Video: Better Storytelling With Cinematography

If you want to make your visual storytelling more powerful this video is for you.
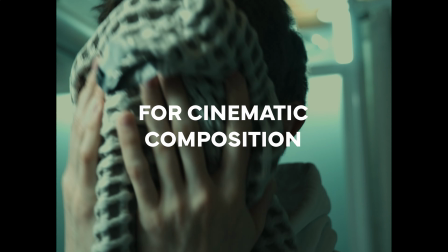I will tell you my four uncommon tips for cinematic composition not just for
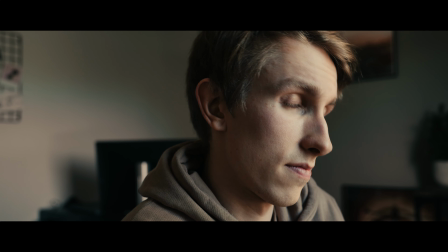making cinematic framing but to communicate feelings better to your audience. So welcome I'm Alex Almeyen and here's the first tip. If you want to communicate that your character is very lone or very powerless framing your
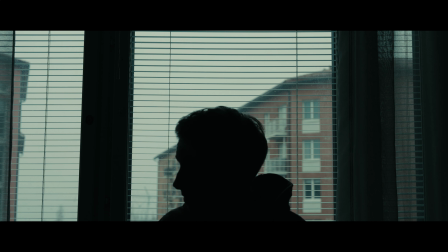character on the bottom of the frame is very effective way to communicate that feeling to your audience.
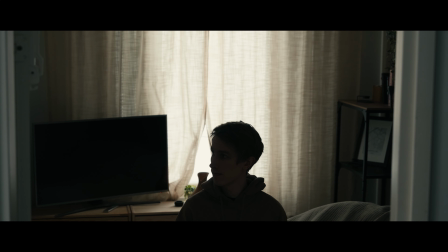It works because it makes your audience feel that this character is not in control of this environment. Instead it feels that your character is just a small thing in a big world. So for communicating powerlessness and loneliness this kind of framing works often very well. Often when we learn about compositions for especially these kind of close-up shots about faces the
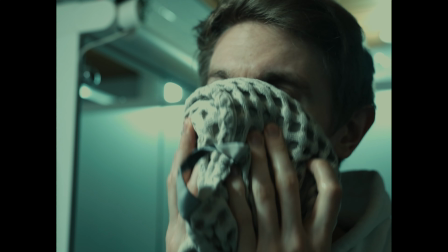most common way to frame shot like this is to leave space next to your character face and eyes.
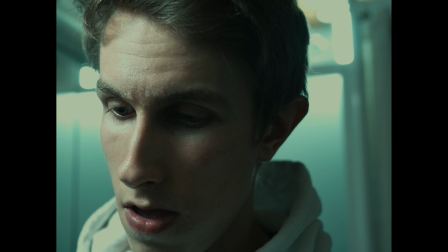If you want to communicate that your character is like stuck in the situation or
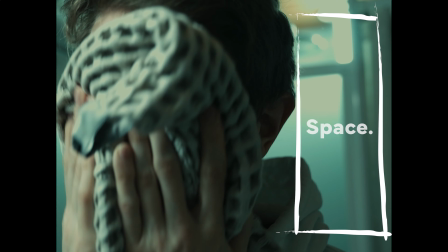facing some obstacle framing like this is very simple way to do that.
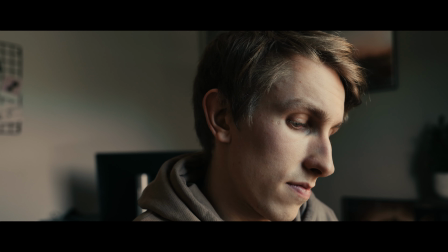By framing your character facing the edge of the frame is like a very practical way
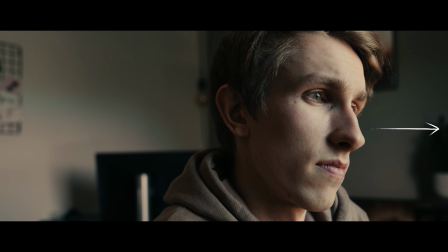to showcase that there is like that mental wall in front of him. And why I think this works so well to communicate that feeling is because like literally there is no space to move on or forward in your frame for your character. I think these kind of shots is very practical and effective way to showcase something meaningful in your scene.
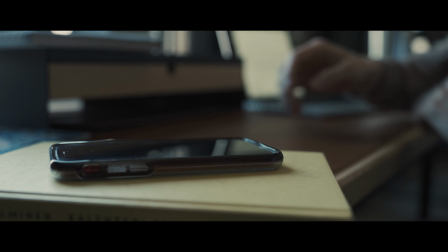For example if our character is waiting for a phone call this would be a very good beginning shot for our scene and you can also create tension easily with these kind of shots.
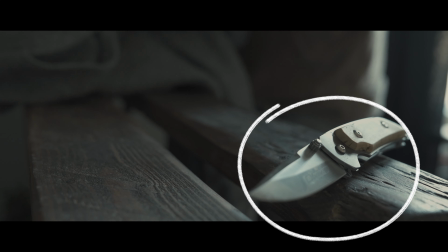For example if the scene begins with this kind of shot you instantly know that okay that knife is somehow key element in this scene. It builds up tension because you are right away guessing that okay what's this character is
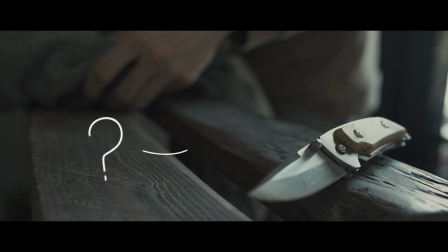doing with that knife and also what's going on in the background because you can see it. So for directing focus to something and to build up tension I think the composition like this is one of the most easiest way to do that. Low angle shots are often used to communicate power and status of your character but there is also something else what you can communicate with the low angle shots.
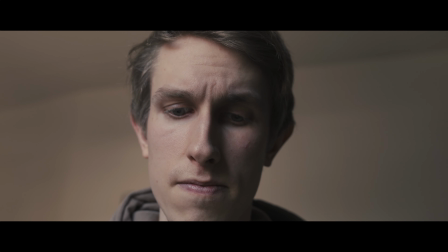I like to use especially close-up low angle shots when I want to communicate that my character is realizing or thinking something important.
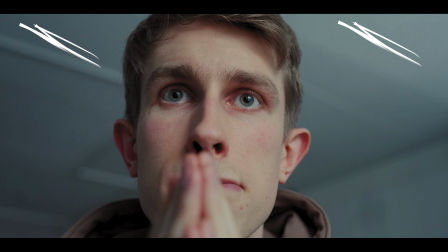Why I want to do this with the low-angle shots is because often it eliminates everything else from the background of your shot.
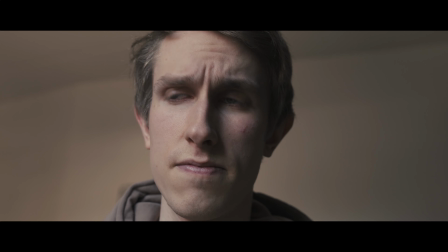This makes us focus more on the expressions of the character because there are no distractions in the frame. That's for all now if you want to learn more about storytelling and visual storytelling watch these next and I will see you on the next one.